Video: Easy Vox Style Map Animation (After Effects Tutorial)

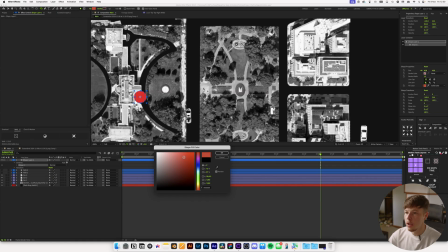12:24 Let's pick maybe a nice reddish color here, a little bit pastel-y. Boom.
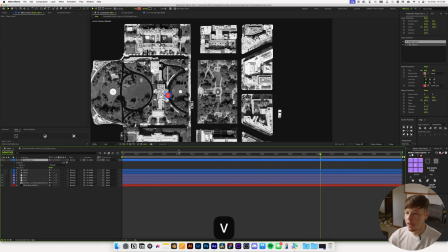12:29 And we can duplicate this as many times as we want, but first maybe add some animation. So once that's come in, let's hit s and just set that to zero then go forward a little bit and set that to 100% and then towards the end you can just keyframe that out if you want to or you can just do a hard cut at the end and you can
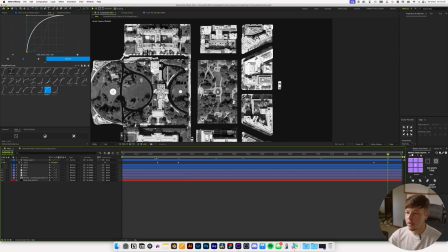12:47 add whatever easing you want again you can take this sexy in easing and just have that beginning so it starts fast and slows down a little bit and then the opposite for the other one boom so it slowly starts and then zooms back out and you can duplicate this as many times as you want and just move the circle over this way, move it over this way.
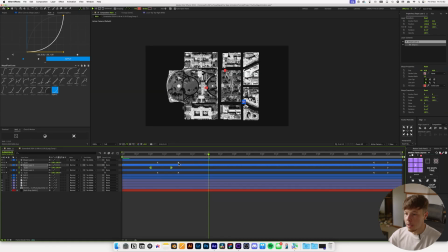13:07 If you hit U you can get these keyframes up and you can just stagger this animation a little bit so that they don't all come in at the same time. Just a little bit of visual difference and to highlight maybe let's say this is where they're gonna pick up some people with the uber service or whatever. Of course these cars you don't want to have them come in before that so you can just have them come in as they start driving.
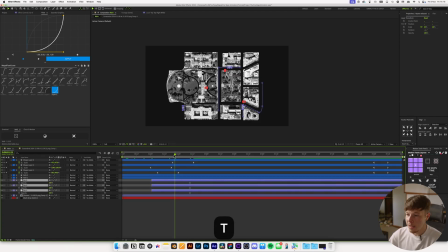13:25 You can add a little bit of opacity animation to have them fade in or whatever you want. It's really up to you what you want to do. Just make sure that it's consistent in the look. So that's really all there is to it.
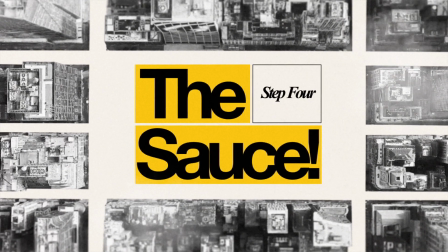13:37 Now to the stylization of this, one thing that we need is if we're doing the box style we need posterized time.
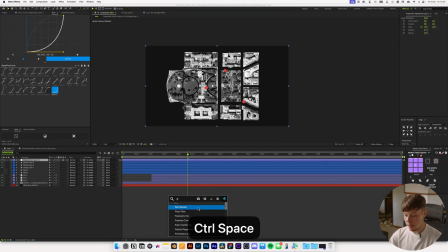13:42 So I'm going to shift command Y to create an adjustment layer and then I'm going to add the posterized time and we're just going to set that to 12.
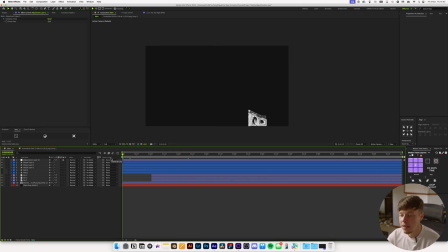13:49 So kind of half speed. I did have one question at one point as to why people use this shitty effect and first of all if you think it's you definitely don't understand the beauty of it.
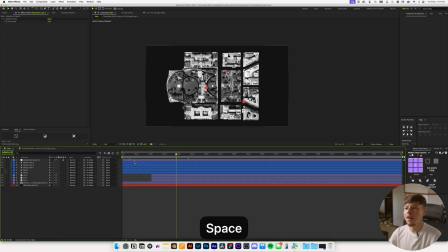13:58 But second of all, it's just to create something that looks stylistic. Not everything has to be 60 frames per second with motion blades. Most people with good taste, that doesn't necessarily look good. Yes, it works for like sports or gaming, but for real life, 24 frames per second looks better.
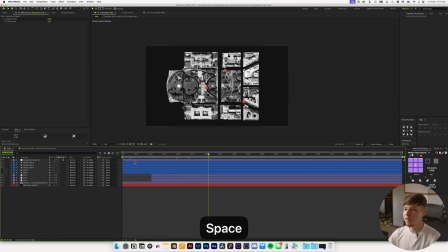14:13 And for slower paced animations like this, infographics where you have stuff that you need to take in, 12 frames per second just looks more pleasing and it's not as chaotic and hectic to look at.
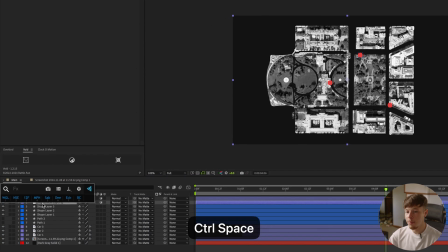14:23 We can also add an adjustment layer below the post-rest time and we can add a transform effect and here We're just
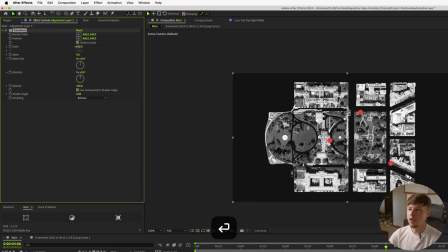14:29 going to create a little bit of a camera shake So i'm just going to set that to the scale to one or two so that we don't have edges bleeding Then
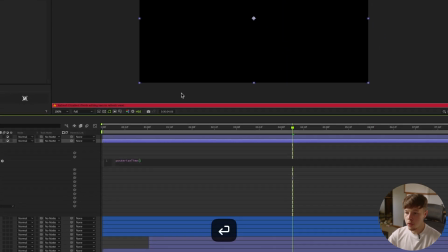14:35 i'm going to alt click the position and i'm going to add a post-rest time to it Let's set it to six you can set it to 12 you can do whatever you want Just depends on how frequent you want it to be and then we're going to add a wiggle expression and
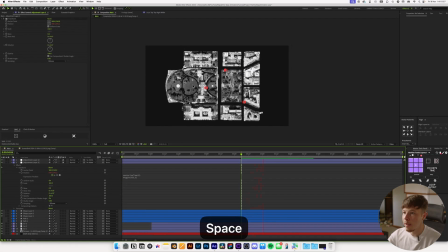14:46 set it to something like 2,2,2 and that'll just give us a little bit of camera shake here and you can always adjust those values to get the exact look that you want.
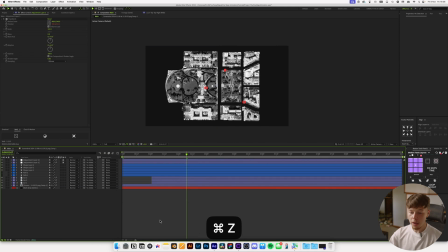14:54 You can add a little bit of green, which I like to do. And the way I like to do it is hit Command-Y to create a solid.
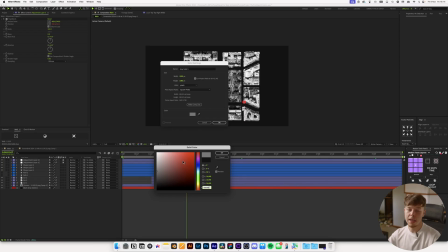15:00 And this is very important. You want to set the color to 80, 80, 80, which is also 50% gray. And just name this green. And then we can add the effect that's called Add Green.
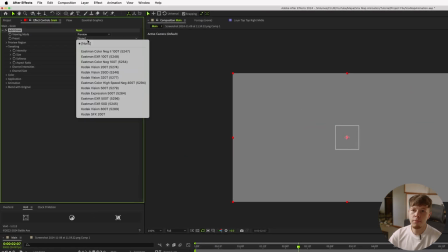15:11 And you want to pick whatever preset you want. I'll just do a codec one is usually what I go with. maybe this 500T and set it from preview to final output.
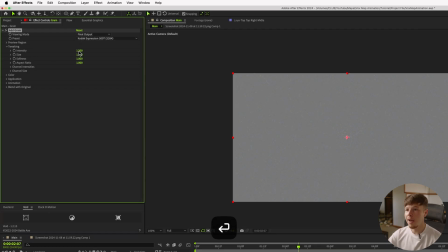15:21 And then I like to increase the intensity and the size just a little bit, just for a little more texture. And you can go into the application and change it to film, which will just change the way it's animated.
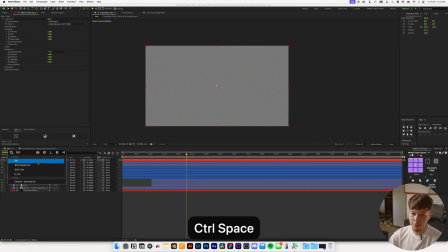15:31 And then you'll add a tint effect to this to make it black and white, which will work better with the overlay feature.
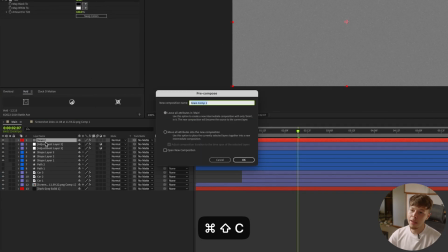15:37 And then I like to pre-comp it. You don't have to, but I like to pre-comp it and move all attributes into the new composition, name the screen pre, and then change the blending mode to overlay for a more pleasing,
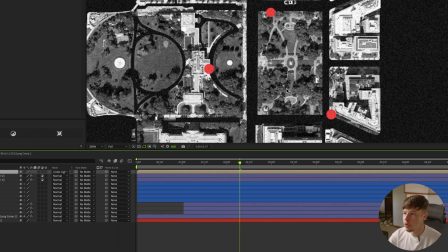15:48 softer look, or you can go linear light, which is a more textured look. So it just depends on how much texture you actually want in there.
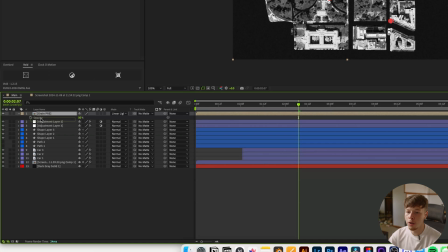15:54 You might even decrease the opacity of the linear light just a little bit and put that below the posterized time as well.
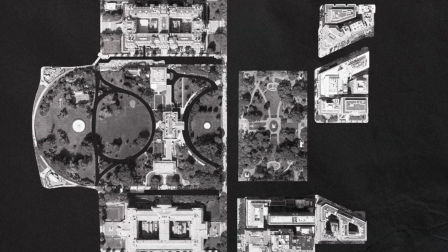16:00 So now we have something pretty simple and stylized. Now that is pretty much it for this little map style of animation, something super simple.
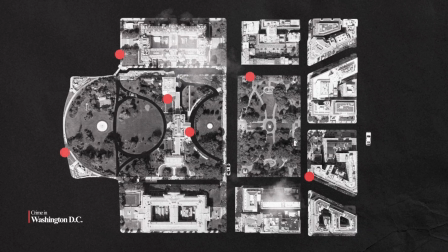16:08 You can use a lot of really cool techniques, and it's just something fun to play with and add a little bit of flair to what's otherwise sometimes a bit boring of a map animation. I hope you learned something new or just feel inspired to go out there and create something yourself. If there's anything you'd like to see me do feel free to leave it down in the comments below. Otherwise I mean just have a good day I suppose and enjoy some off the fix. Again patreon.com forward slash my Paul if you want interested in project files or anything and yeah that's it.